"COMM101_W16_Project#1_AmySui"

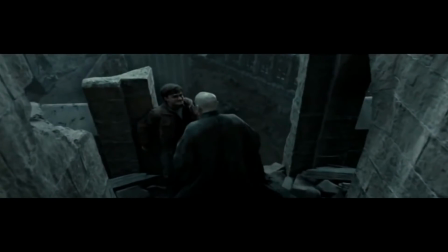4:08 Basically, it places them in a very vulnerable position.
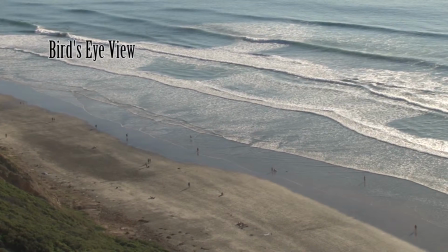4:11 Last but not least, we have the bird's eye view, and this scene can be shown from directly above.
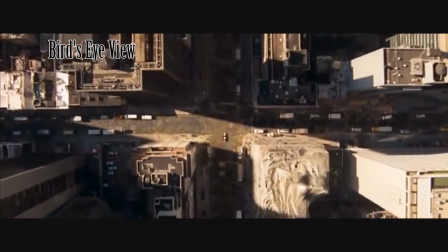4:19 It's a completely unsettling and somewhat unnatural point of view because it
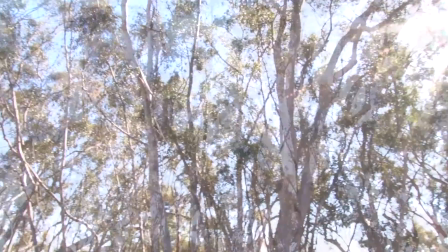4:24 can be used for dramatic effects and showing a different perspective spatially.
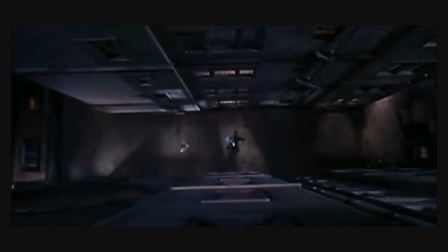4:30 Sometimes the bird's eye view can also show the positions and motions of different characters and objects,
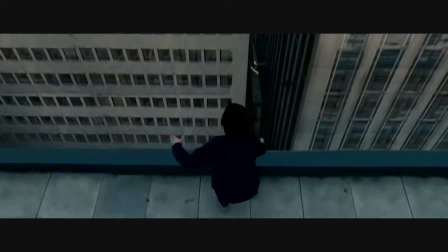4:37 enabling the viewer to see things that the character cannot.
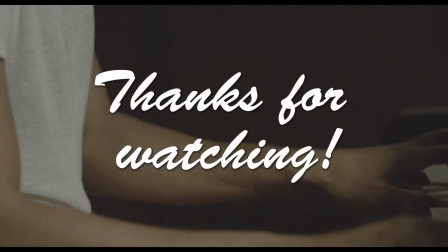4:41 I waited and waited for that phone call, and then I served you what you was asking for.
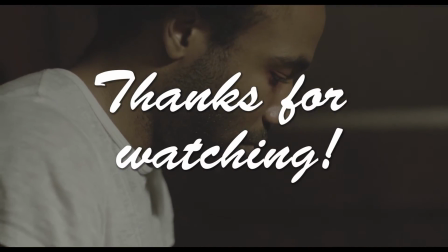4:49 Nah, you ain't gotta make that call now.